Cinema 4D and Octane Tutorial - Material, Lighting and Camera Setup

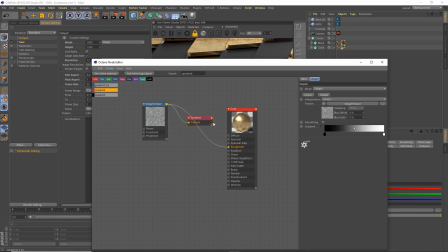7:49 I'll grab a gradient, and then we'll pipe that in to the roughness.
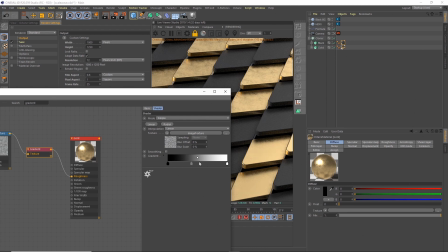7:57 Again, obviously, we're just going straight from black to white, so I want to make this, I
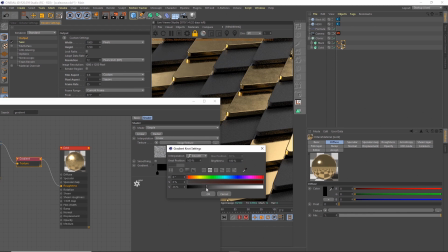8:08 just want quite a subtle effect. There you go.
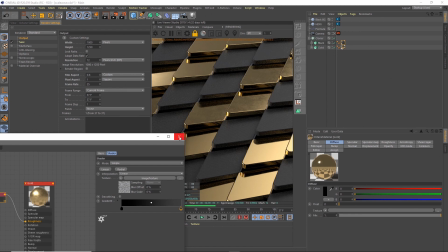8:13 So I've got a little bit of variation in the gold there okay
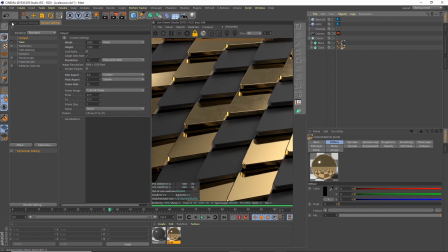8:19 so now we've created our gold material we've created our black material and what we can do is now they're very simple materials you can spend a lot
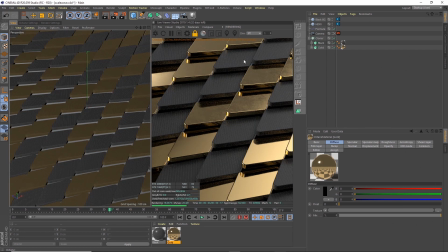8:27 longer trying to refine them but we're probably in a good enough place where
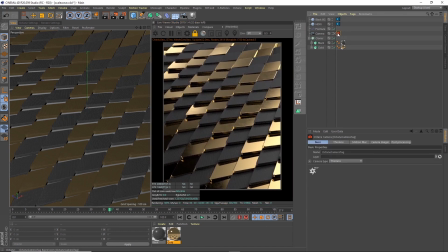8:32 we can start playing around with the camera settings so if we go along to the camera imager and enable that then we get all these options where we can change the exposure the gamma and add lookup tables in this response tab
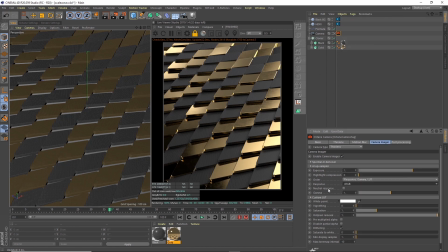8:49 lookup tables are what you use to grade footage in film and video but we can actually do it live in the viewer in octane in cinema 4d so we can kind of see what look we're going for
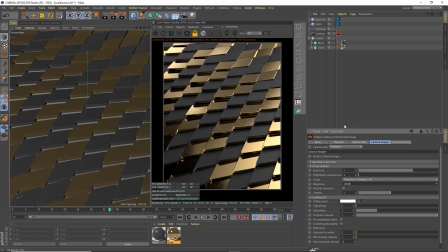9:01 actually in the program rather than having to render everything out and take it into after effects or premiere and then do our post production so what I'm going to do here I've obviously got my settings I use for the the Instagram post so I'm going to go with that for the moment I
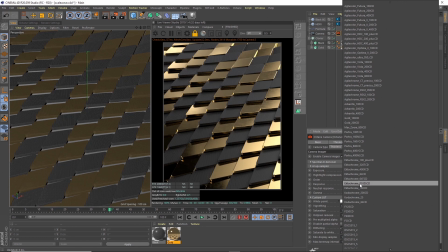9:18 think I use this one that ectochrome e100 scd
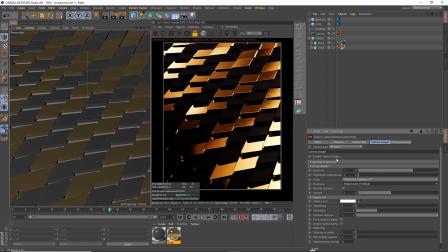9:24 that obviously looks totally wrong but that's but you can fix that by changing the exposure and the gamma so if I bring up
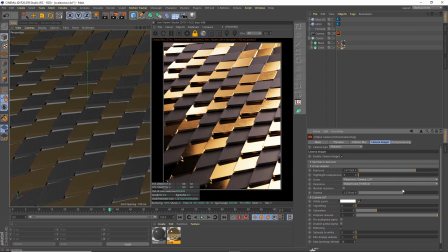9:35 the exposure and change the gamma then
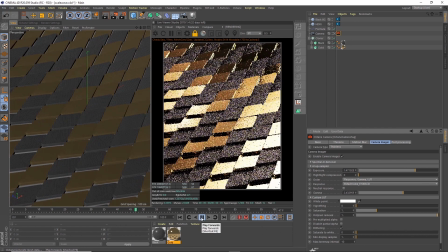9:42 we get a nicer look there and then we can start seeing in the reflections that we've got in the final
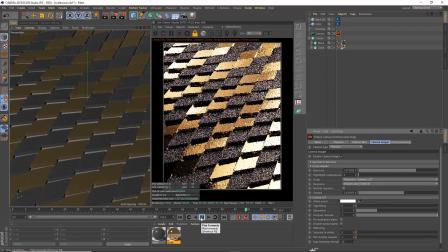9:48 post we see that they're picking up the light when it creates that wave okay
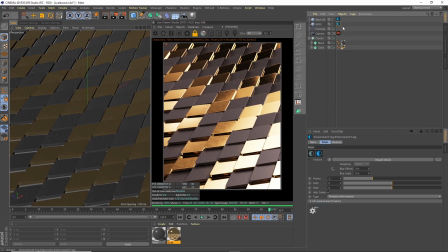9:56 which settings a little tiny bit so I'm gonna maybe
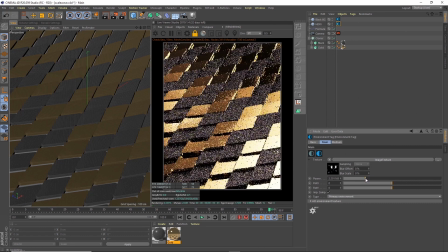10:02 bring the power the overall HRI down a little bit. I don't mind it when it blows out here and
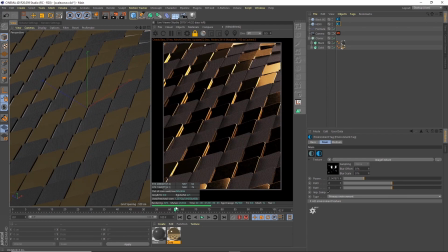10:13 you get this contrast as it moves. What I might actually do is add in a light as well. So we go to objects and lights and create an octane target area light.
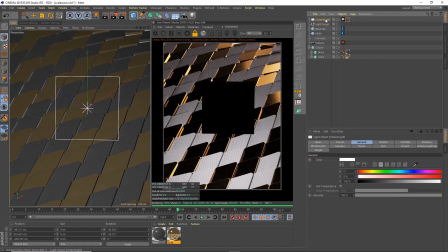10:28 So it creates this target which currently is in the middle of the scene and then we can take the light and select it.
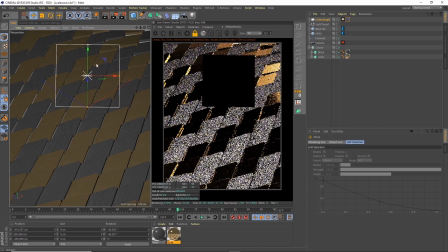10:36 We can move that around.
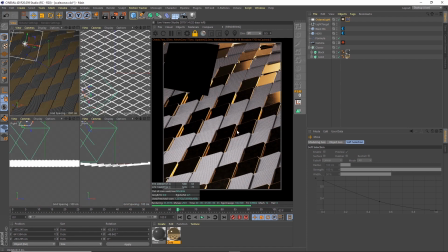10:39 I think I'm going to place it front because what i want to do is i want the light to pick up on the front edges so
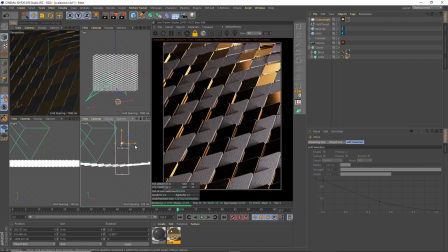10:48 i'm just gonna find somewhere oh
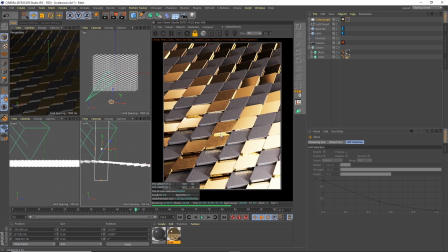10:55 here we go yeah so i like the light picking up on these edges here
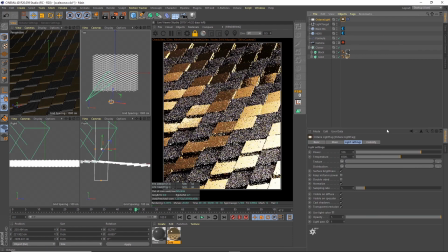11:03 yeah that was i think that was actually okay where it was it's kind of bright so i'm gonna turn that down there we go maybe tweak that up a little bit okay um i'm going to go back to the camera